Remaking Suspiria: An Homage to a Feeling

Structured in six acts and an epilogue, layered with symbolism and side plots,
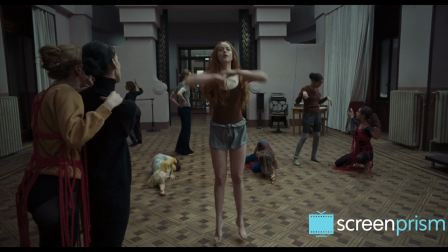the new Suspiria is an hour longer than the original, and it explores the medium of dance much more.
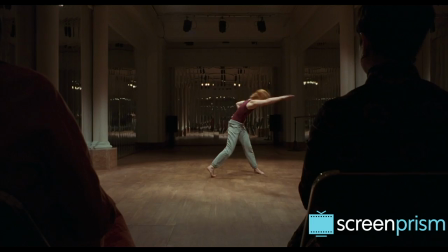When you dance the dance of another, you make yourself in the image of its creator."
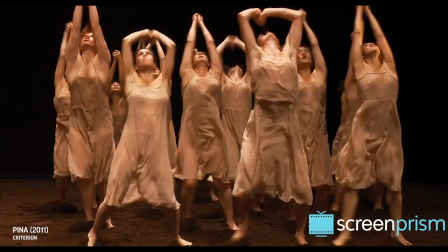The movement of the dancers plays a key role in the process of witchcraft. The dancers even perform along the points of a pentagram duct taped to the floor.
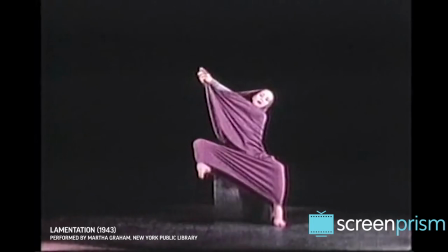The choreography was influenced by Pina Bausch and Martha Graham, resulting in a style of dance that, as Madame Blanc says, is about breaking the prettiness in things.
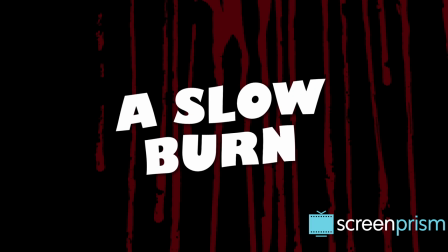And fittingly for a remake, there's a thematic tension between the old way and the new way of doing things.
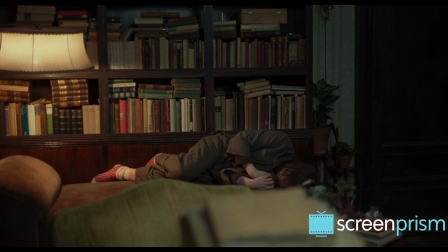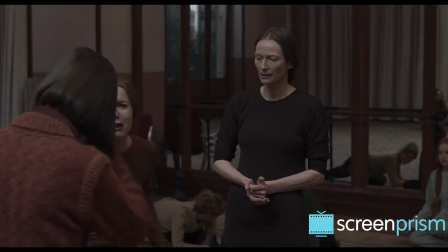The feelings of trauma, shame, and oppression that permeated the German autumn served as the influence for the film's visuals.
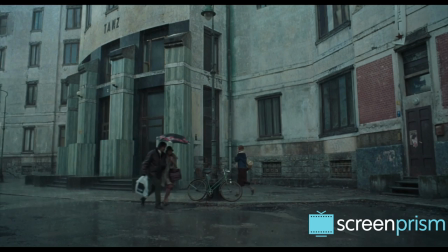The end result is a depressive blend of earth tones, muted grays, greens, and browns.
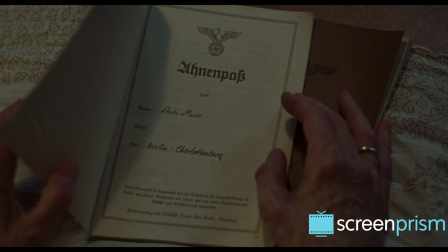The production and costume designers took a naturalistic approach,
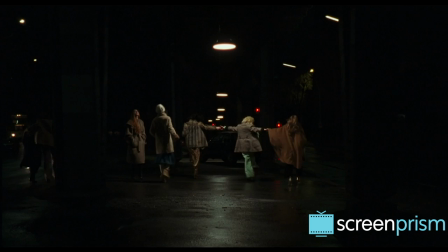working with props and intricately patterned fabrics to make the film feel like an artifact from 1977 Germany, as opposed to a period piece.
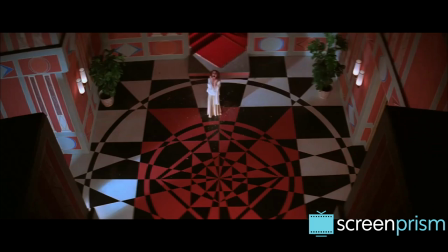Needless to say, the aesthetic mottos of these two Suspirias differ dramatically.
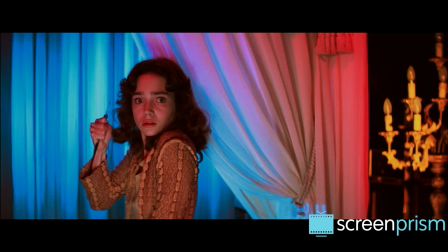Argento's was a more-is-more attitude, an assault on the senses.
You wanted to kill Elena Marcus.
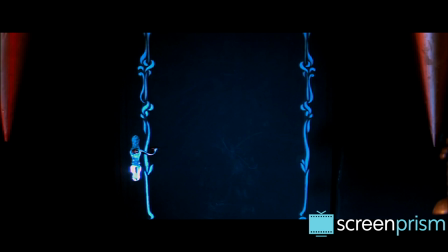Help me behind that door."
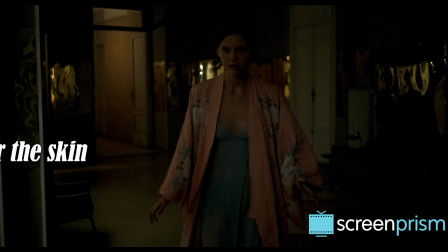Guadagnino's is a quiet and restrained approach, conjuring a feeling that slowly burns under the viewer's skin. in.
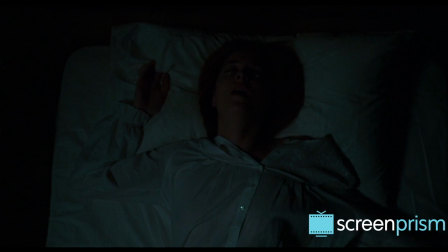The only moments in Suspiria that visually recall Argento's over-the-top giallo sensibilities occur in Susie's nightmare sequences,
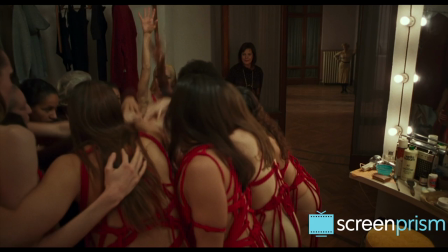rendered with fractured camerawork and disturbing imagery.
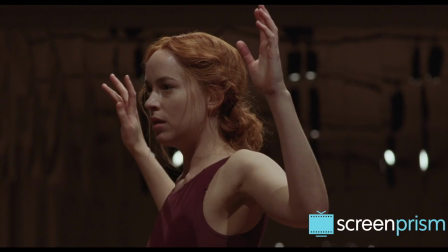Watching one of these dreams unravel is like dealing with a repressed memory that surfaces with a vengeance.
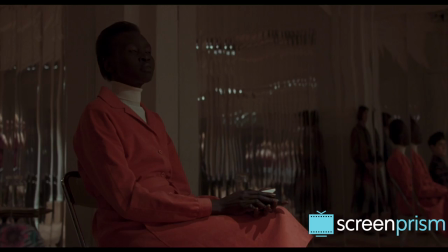As quickly as the memory began, it ends, and we return to the muffled imagery of mundanity.
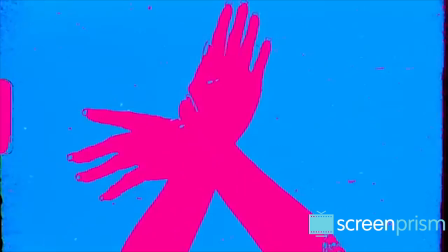But we don't forget what we've seen.
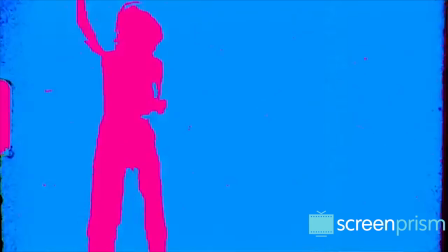Radiohead's Tom York produced songs for the score, and he took a fittingly understated approach, creating haunting, introspective melodies.
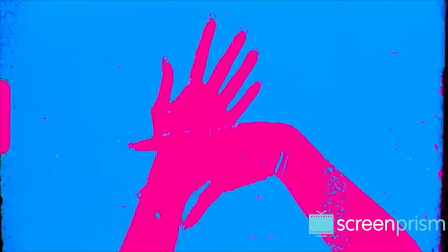York was a fan of the original soundtrack by Goblin, and he borrowed their technique of repeating motifs to build dread. There's a way of repeating a music which can hypnotize and
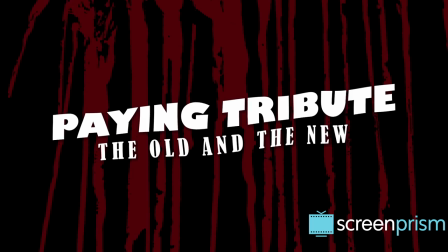I kept thinking to myself it was a form of making spells."
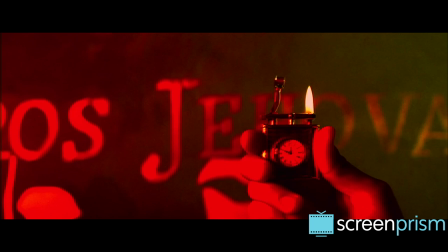The old and new versions of Suspiria exist in different worlds, but their makers share a common directorial philosophy.
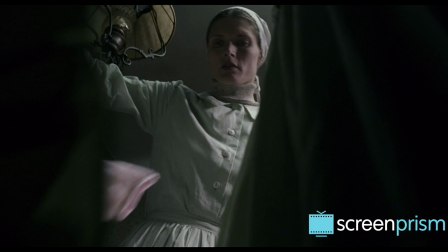The original Suspiria opened Guadagnino's eyes to what cinema could do and inspired him to take an Argento-esque approach as a director,
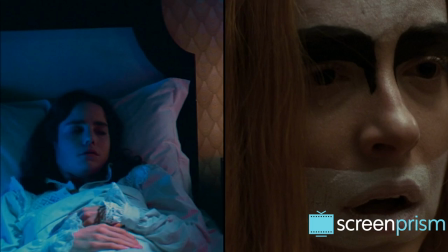valuing boldness and collaboration, creating films to be experienced from within,
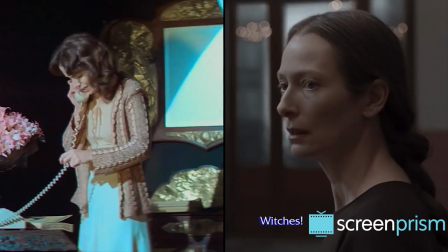and deliberately using style and technical knowledge to put viewers in a particular mind-body state.
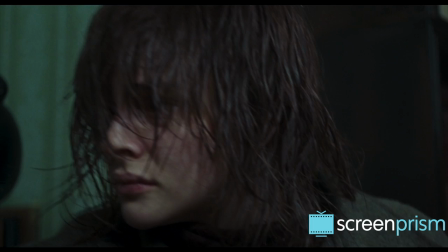In Argento's case, this was a deep bodily fear, provoked by horrifying sequences that are too beautiful to look away from.
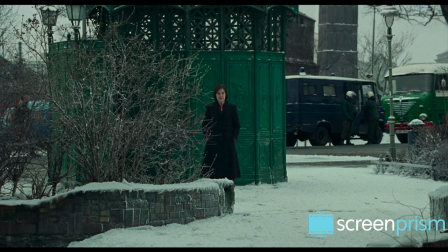In Guadagnino's, it's a burden to carry and memories to repress, wrapped in a realistic historical moment.
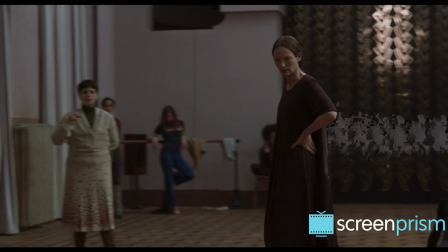By remaking Suspiria, Guadagnino was essentially saying thank you to a film that continues to impact his work as a director.
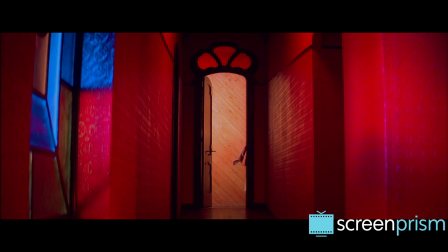The new Suspiria offers a fruitful model for filmmakers who want to pay tribute to the directors and films that made them.
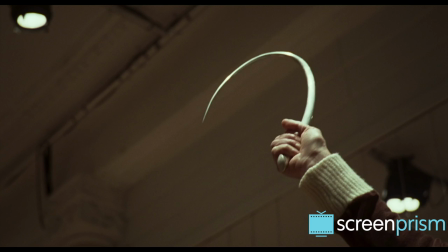It tells us, don't try to remake the past, but offer your own perspective for the future.
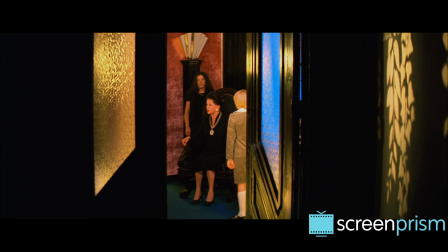It's coming. We're going to get rid of that bitch of an American girl. Vanish.
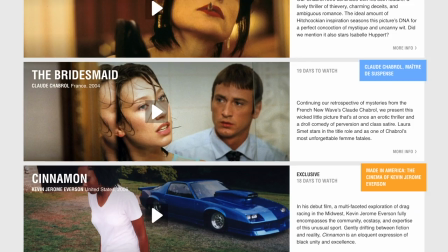Just vanish. Make her disappear. Understand?
Hi guys, this is Grace, the newest member of the Scream Prism team.
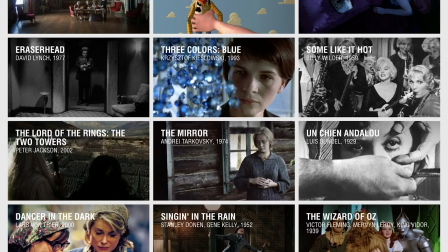And today, I want to talk to you about one of our favorite places to watch movies, Mubi.
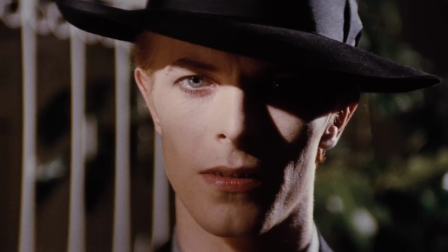Mubi is a treasure trove of films from around the globe. Every day, a new film is added and the oldest is taken away.